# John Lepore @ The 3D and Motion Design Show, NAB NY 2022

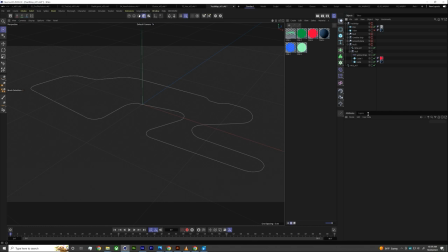We're going to do the same exact principles that I had just walked through, and I'm going to kind of speed through this one because you're going to notice a lot of the same things that we had discussed previously are going to be at work here. So first thing to do is play around with
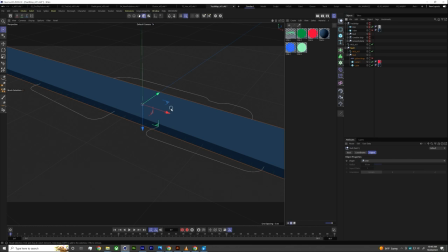just having some basic shapes. I want to have like using like a cube structure to create a track.
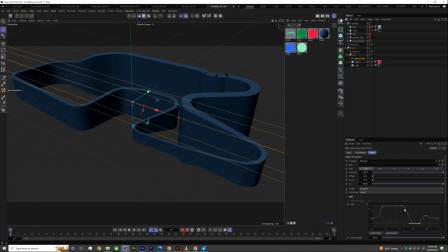All right. The track now has some volume, has some geometry to it. When you go in here, check this out. I use that same height map so that this is no longer a traditional 2D track map, but is actually showing the elevation changes.
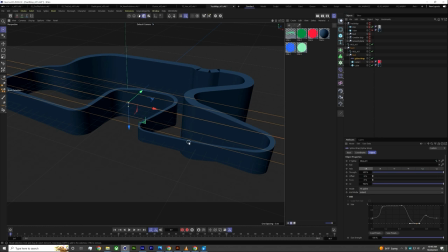That is the coolest thing about Watkins Glen is when you come around this corner, you do this insane downhill swing into a hairpin turn. And being able to see that height easily adjusted here using these spline wrap parameters makes it super easy to put together something a little more dynamic.
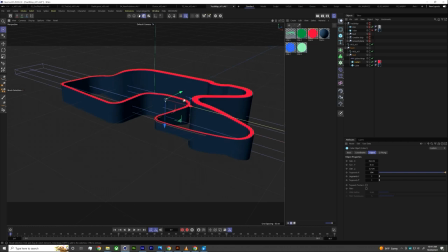So I duplicated this cube, threw my sort of laser red color on top of it to get something that would feel a little more intense for the top surface level here. And then I use some of those gradient planes that I love to put together
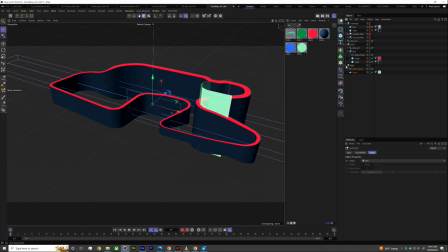some something that could kind of like represent almost a driver's position on this track. So again, using one of these planes, this was just, you know, was previously just a normal plane, threw that gradient on it, and then I apply that same spline wrap.
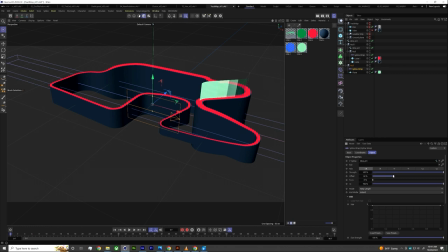And as you can imagine, again, all I have to do is just go in here into the offset parameter and like, boom, I can see this sort of like presence of a green driver making their way around the racetrack. And I love the way it looks, particularly when it like wraps around the bends and the corners.
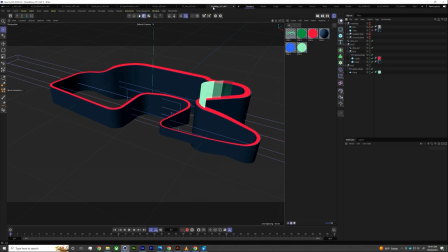Some fun stuff here. So really easy to put together these different kinds of visualizations.
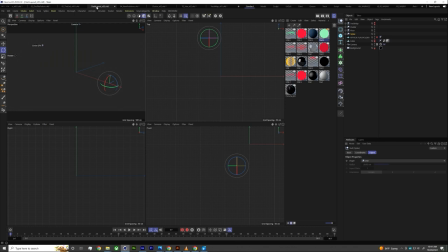Now, the key is going to be taking all of these different disparate
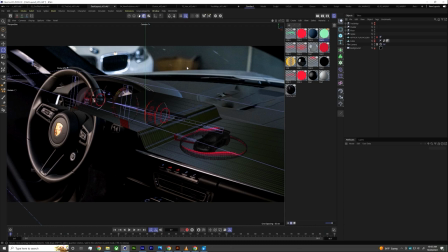visualizations and bringing them together into the interior of the vehicle. And so I'd gone in and made some extra little embellishments and put together a few of these different concepts here,
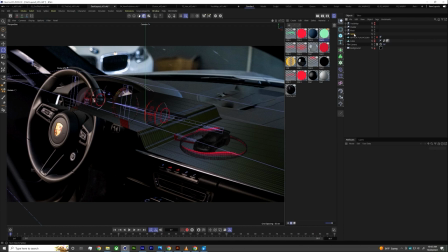each and every one of them, of course, leveraging the spline wrap tools that I've been describing. So we have over here our torque vectoring widget, which is looking rad and has those waves moving through it.
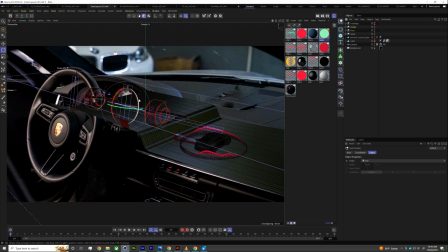We have our main instrument cluster, which I had augmented not only with the main tachometer and that leading edge progress bar, but added these two sort of radial elements just going in a different axis.
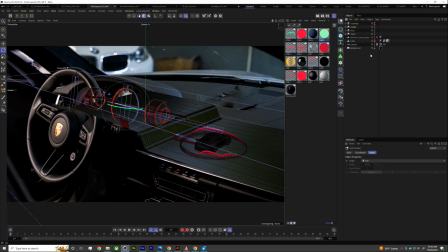To me, that just makes the composition feel a little more dynamic to drop this sort of like Price is Right wheel in here.
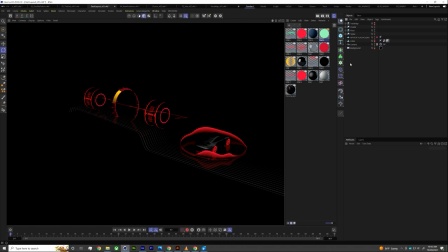And I've got all these pieces coming together here in my vehicle interior. Also made a sort of like floor plane. I wanted there to be a consistent surface for things to kind of like reflect off of and feel grounded.
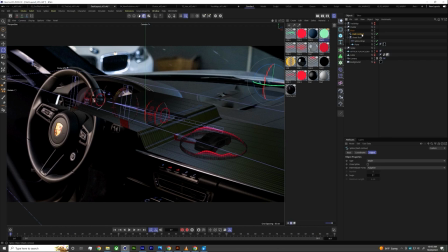And as you can tell, looking at this floor, sure enough, made a spline that was that shape, ran it through the spline wrap again, and got a great sort of like structural foundational element to tie all of these pieces together.
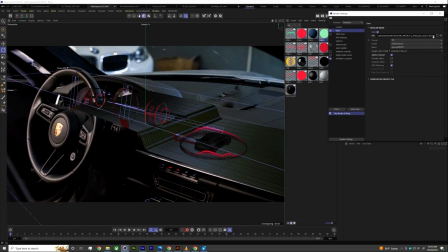So I'm ready to render this. Let's see what we can do to spit this out into, we're gonna fire a nice little render out onto the desktop.
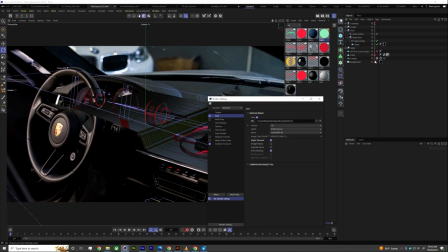Let's make sure I've got an alpha channel set up there. I'm gonna make sure my background isn't visible. That's correct. Also, really easy thing to do when setting up my camera in the scene. This is just a photo I pulled off of Unsplash.